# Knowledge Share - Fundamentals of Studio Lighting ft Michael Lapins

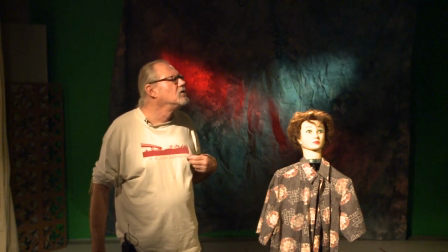255s
I lost my train of thought where I was going with this. Huh, okay, well, I'll probably find it somewhere.
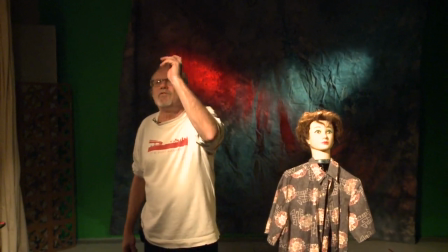263s
So in this case, like I say, we've just basically set a key there and a fill there.
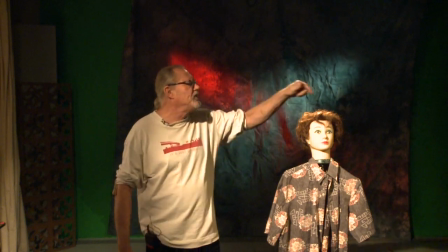268s
We could actually swap them if we want. Bring this one up all the way and start to dim this one down.
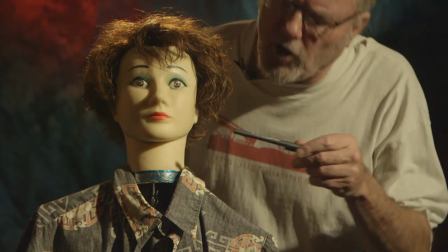277s
Now, see how you can see that this is working so that she's actually got a nice nose shadow here.
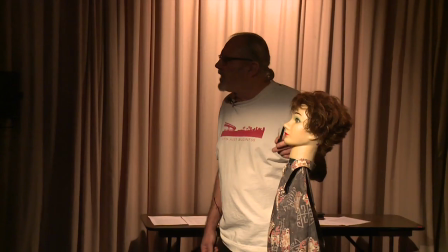283s
This is almost referred to as what they refer to as Rembrandt lighting, when you get this sort of splash on the cheek right here.
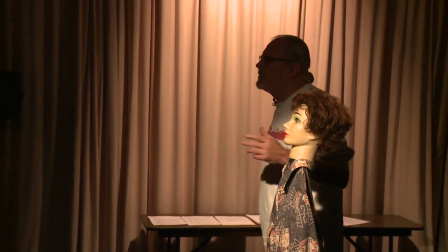289s
So that's kind of nice, and that's the whole reason you want to create that. I mean, if you're using soft lights, you often will just flatten something out.
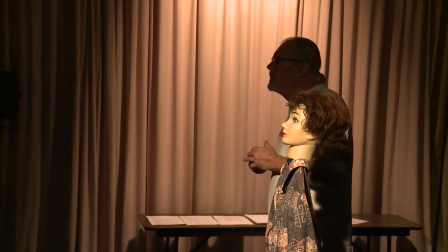296s
Sometimes it's just about illumination. It all depends. In a case like this, now this is starting to look much more dramatic.
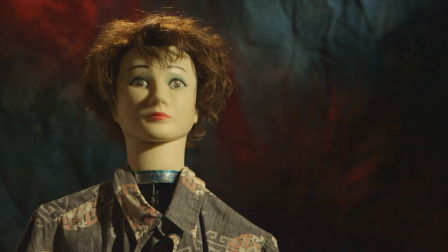303s
The ratios are completely different here. So this is a much higher, but then you get, like I say, you get more definition with this than you are with this one. So, and you can swap them back and forth. And so in this case, if you were doing, say, multiple interviews, you could move your key if you needed to, or change your background to try and give it a slightly different look.
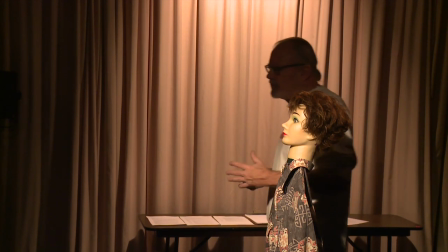320s
Although often if you're doing mass interviews, you don't want them to look so different from each other as to seem like they're incongruous or they're not part of the same package.
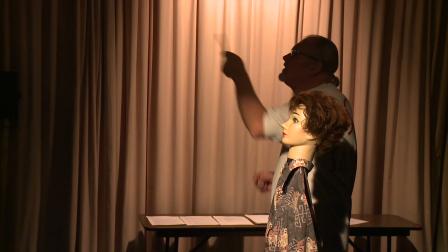329s
So in this case, like I say, we've just hung, this is referred to as a Fresnel instrument, which is a 1K, I do believe, that has a lens in it that focuses the light. The light itself is on a parabolic reflector that has a rack that moves forward and backwards. Moving it forward floods the light because the light is closer to the front of the lens, so it spreads. As you move the carriage backwards, it spots the light into the lens, so it gets tighter.
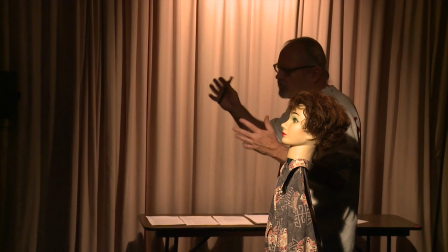355s
And then you have barn doors for additional type of just cleaning up the light and doing it where you want to try and keep it where you want. In a lot of cases, you might come in, if the light was spilling some certain places, you might want to
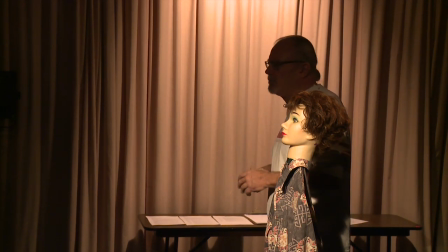368s
put flags or cutters or in some way control the light a little better. But that's often difficult when you're up in a grid versus being on a floor.
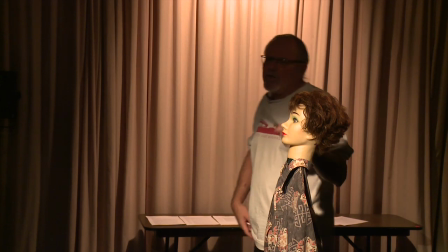376s
So in this case then, like I say, is we can change the key or the fill depending on what we have.
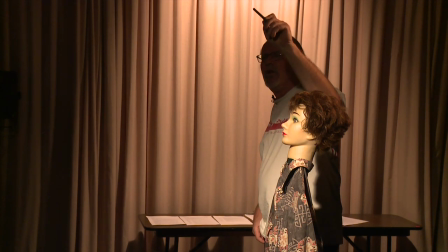382s
In this case, we're using this one now as a key, which is a Leco. And this is a lensed instrument that has shutters in it. It's more used in theatrical applications, although I always used to use them quite a bit because they work rather well. And the fact that they have shutters in them allows you then to slip the shutters in on all four sides, which allow you to control the light a little better.
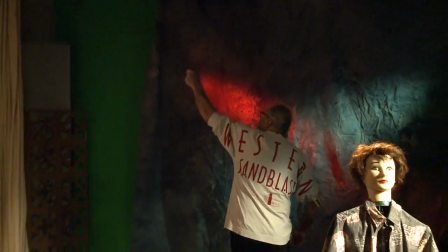404s
For instance, that's what we've done with these back here, is that this light has the shutters in it,
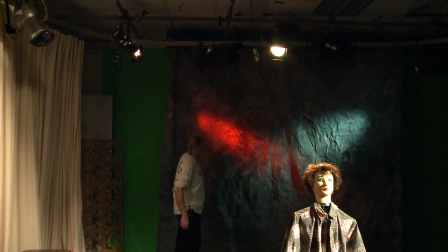411s
so it's giving this kind of a slash, whereas if we open the shutters up, you'd see a much more greater
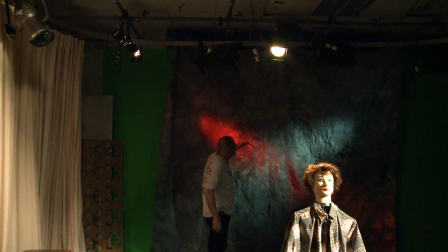417s
definition in here. So what we're just doing with this is just to throw some light on the background to again provide some depth and separation.
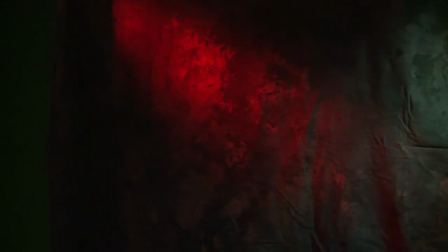424s
Bring down both of those colors.
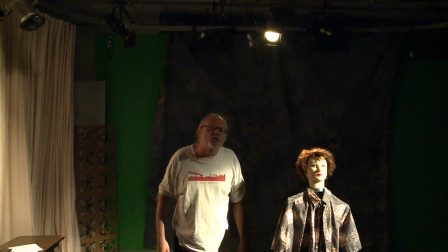430s
See, now the background just flat. So if there's no light on it at all, it doesn't create any of that separation.
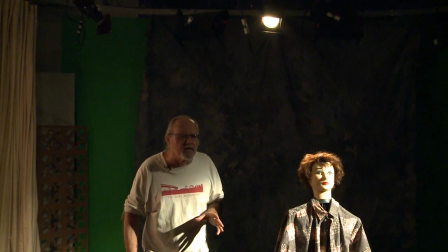438s
So all you're really doing is just to show that there's something back there. And the question becomes, what is your importance?
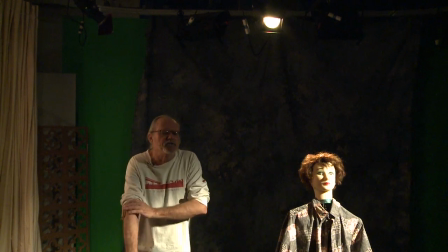444s
You light what you need to see. It's often just as important what you do light as what you don't light.
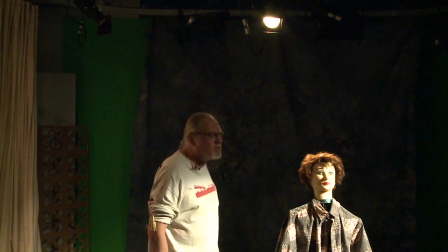448s
So in this case, you know, go ahead and bring those up slowly then. Bring up the red, or just the blue one first.
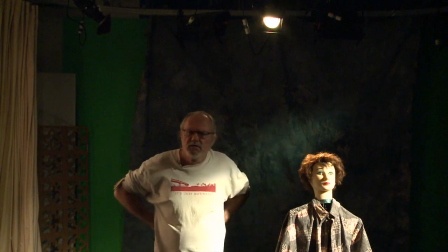456s
Which should be camera right, yeah. See how that just starts to pull up slightly in there.
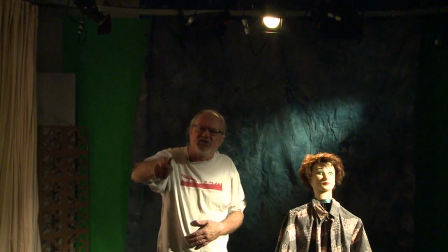463s
And now you can actually see there's a background back there.
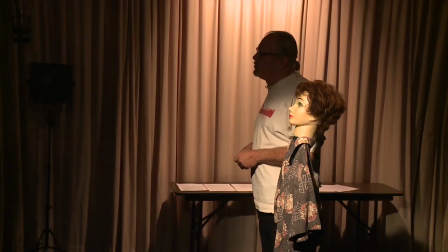467s
Now when you bring the red in, it'll contrast that blue, which will give you the definitive reality that there is something back there. So it just doesn't float into it. And again, it's you know, depending on where you can place the person,
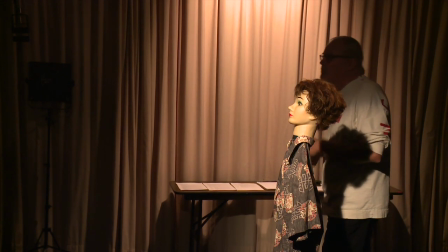481s
you sometimes are stuck having them right on a background, which becomes problematic if you're trying to get backlight or anything in.
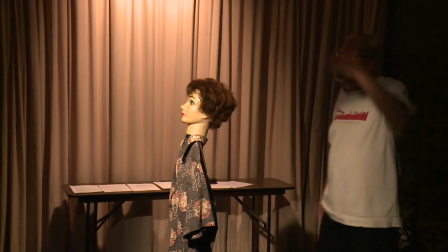489s
Because you need an angle.
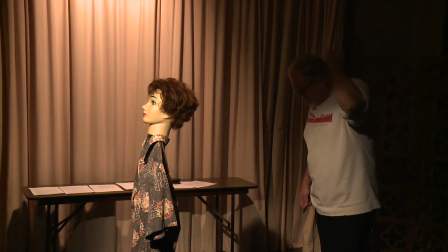491s
I mean, David and I did something in here with some students a couple of years ago from the TFM department, and I was surprised because when they set the chair, they put the chair right against the background.
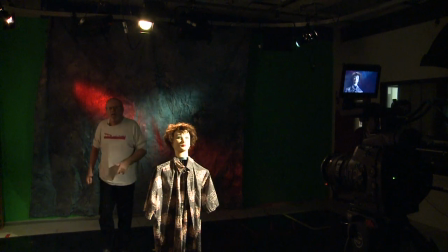500s
And so I was like, okay, well, where are you gonna get your backlight in?